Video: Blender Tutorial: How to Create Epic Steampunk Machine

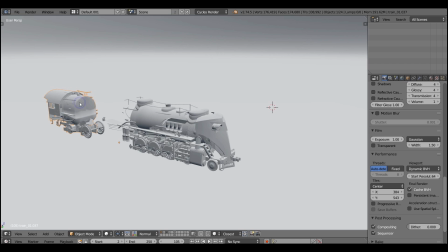4:10 What I'm doing here, I'm just playing with additional geometry on top of original model from BlendSwap,
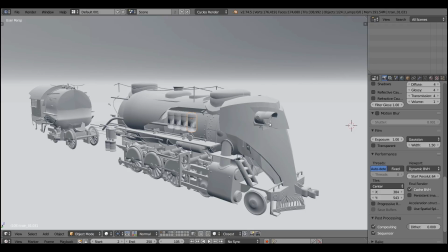4:16 and I'm trying to make it look like a concept art that they've painted.
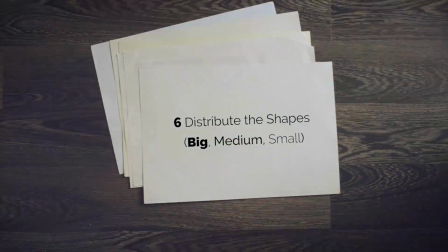4:20 And when you're satisfied with the result, and I am satisfied, it's time to distribute the shapes.
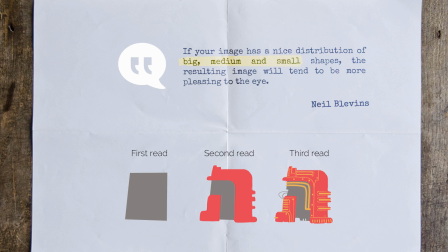4:26 Nell Blevins, in his amazing tutorial of shape distribution, said that if your image has a nice distribution of big, medium and small shapes, the resulting image will tend to be more pleasing to the eye. And hands down, this is the best piece of advice that you can get.
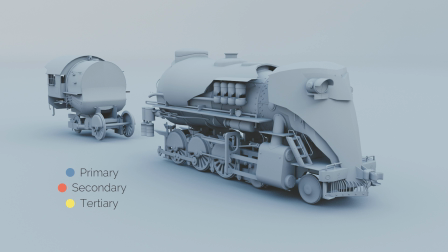4:41 But what are these shapes? Imagine that you read an image a few times. First, you read the biggest shape. And usually it's a very rough approximation. In case of my train, it's a cylinder. Then you read for the second time. And you notice the secondary details. and they are distributed not uniformly, but in some meaningful way.
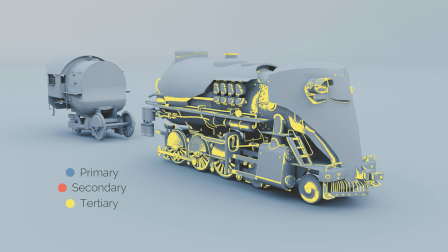5:00 So there are areas with no details and areas with very dense details.
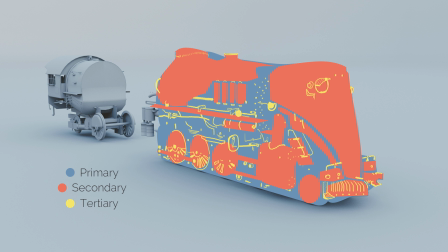5:05 And this is the third read. And when we combine all the levels of details, we get very appealing result according to Neil.
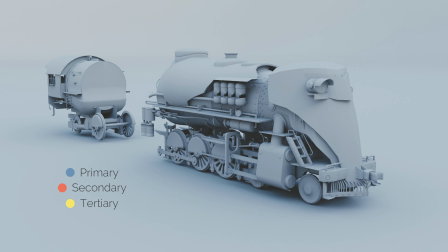5:12 Luckily, the blend swap models already have a very nice distribution of shapes, so we'll just move to the point number 7.
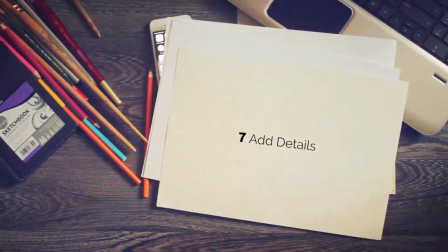5:19 Add the details. Add the third read. And you may ask, why should you add the details?
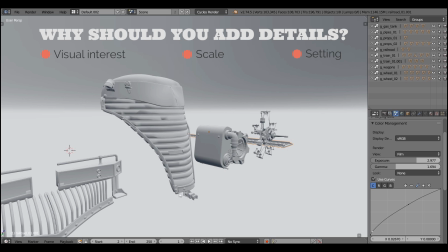5:25 There are three functions of details. First, to add a visual interest. Second, to enhance the impression of scale. And the third thing, and probably the most important one, to contribute to some particular setting.
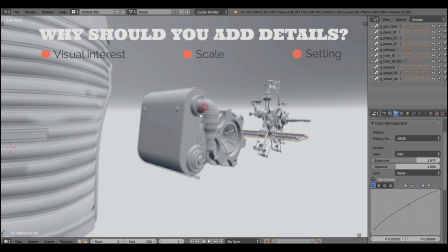5:37 In case of our steampunk, it's obviously to contribute to steampunk setting.
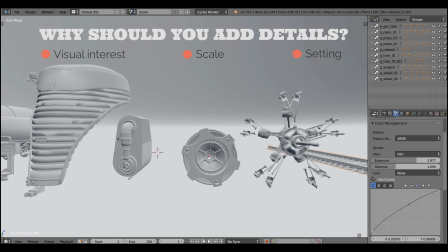5:42 And you can see that each and every detail just adds to the scale, to visual interest, and to the mood or to the setting.
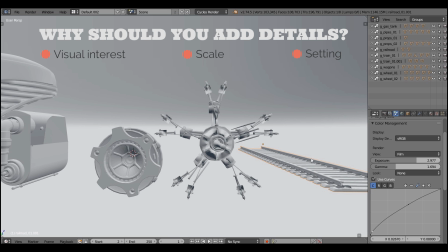5:50 All the gears, pipes, and electrical things, it just builds the setting of some Tesla-inspired steampunk world.
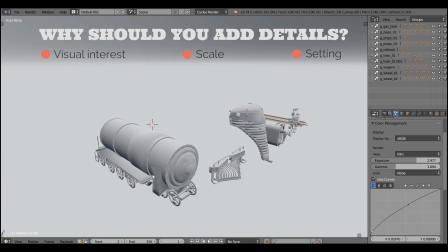5:59 And of course, on top of that, it looks just visually appealing to have very small details.
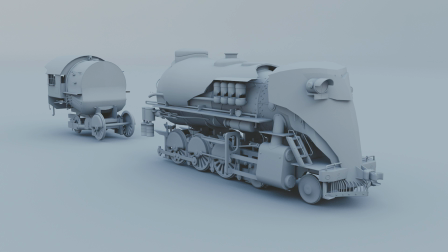6:05 As we've said, is the third read or tertiary shapes?
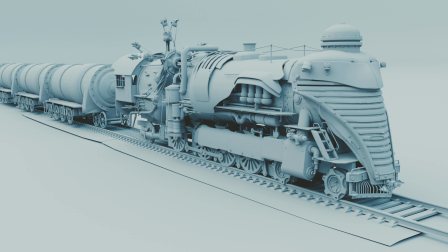6:09 Probably it's the most time-consuming part of the workflow, but it's worth it in the end, I promise you. That's my third level details, and once again, they are distributed not uniformly. There are dense areas full of details, and there are very flat areas.
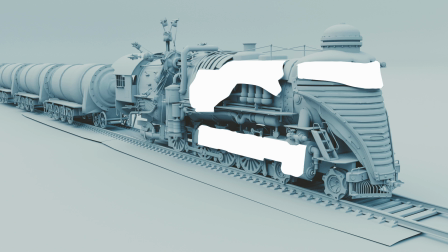6:27 The distribution is the key to achieving very appealing look.
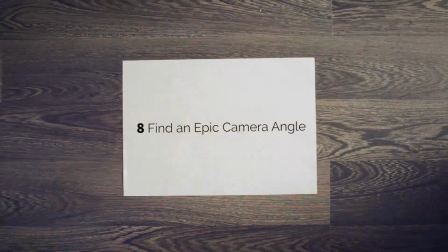6:31 And after we've made a model, it's time to find an epic camera angle.
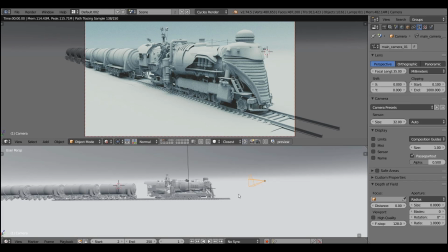6:36 This part of the process is often overlooked, but oh dear, if you fail to find a decent camera angle,
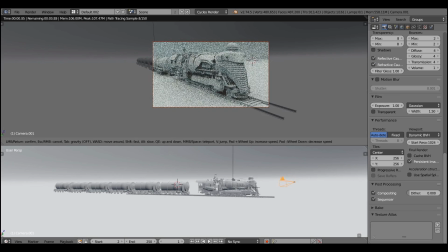6:43 you will fail to produce a nice image. That's guaranteed.
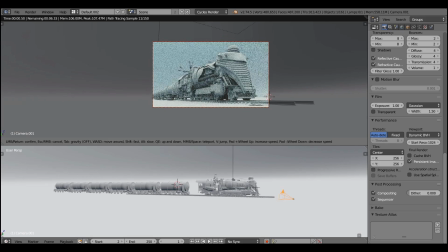6:48 So go ahead, press Shift F and start searching for the most dynamic composition.
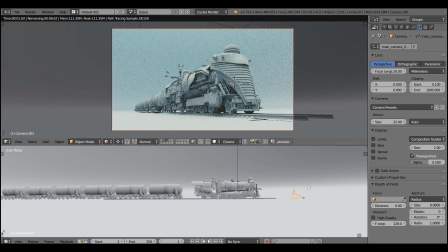6:53 In case of this scene, I'll tweak the focal length to make it 28 to enhance the perspective, to make it look more deep, because the perspective lines will converge much more abruptly.
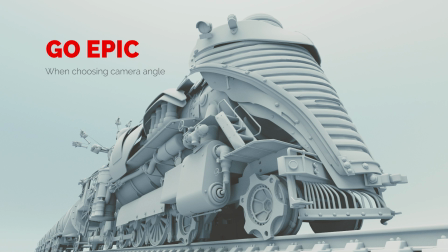7:05 And then I'm gonna position camera closer to the ground to get the impression, oh, I'm so small and this machine is so epic and gargantuan.
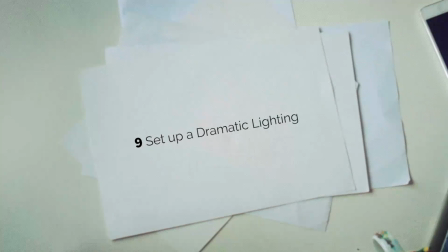7:14 Alright, that looks fantastic. Let's move to setting up a dramatic lighting.
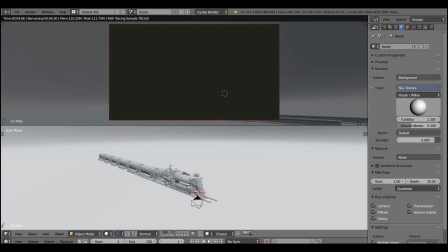7:18 And by dramatic, I mean that we're gonna create a very pronounced, very high contrast key light. And a bunch of omni lights scattered across the scene.
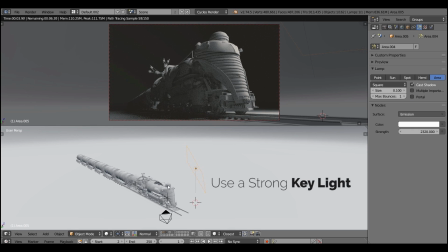7:29 First, I'm starting with creating an area light and placing it behind the model. That's a pretty strong key light, I make it a warmer color. And I'm placing it so it will create a rim light effect.
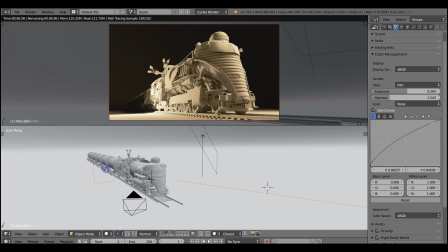7:42 In other words, for the most part, the model will be in shadows and will create a very strong outline.
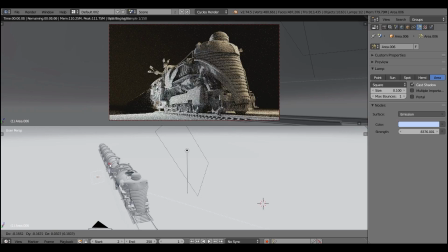7:47 And now I'm just creating a fill light on colder one.
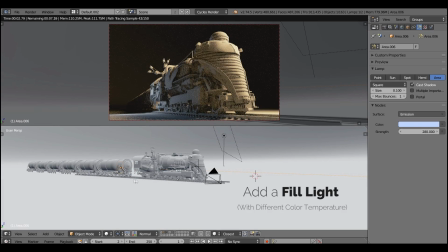7:50 It's a different temperature of color, so it creates nice complementary contrast going on.
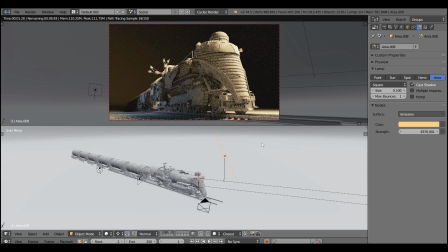7:56 It's the basic light setup. Later on, we will add some omni lights here and there.
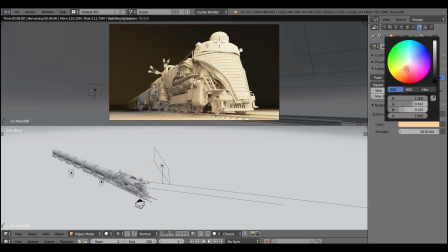8:01 And usually, it's advisable to start with just having one strong dominant light called a key light.
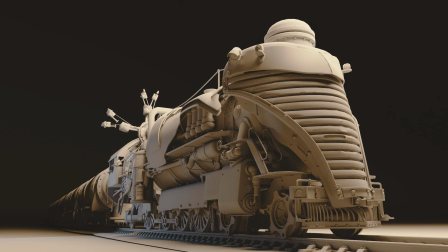8:07 It's a pretty simple trick, very primitive one, but I'm fine with it if it works. And oftentimes, you know, I just hate three-pan lighting, but anyway.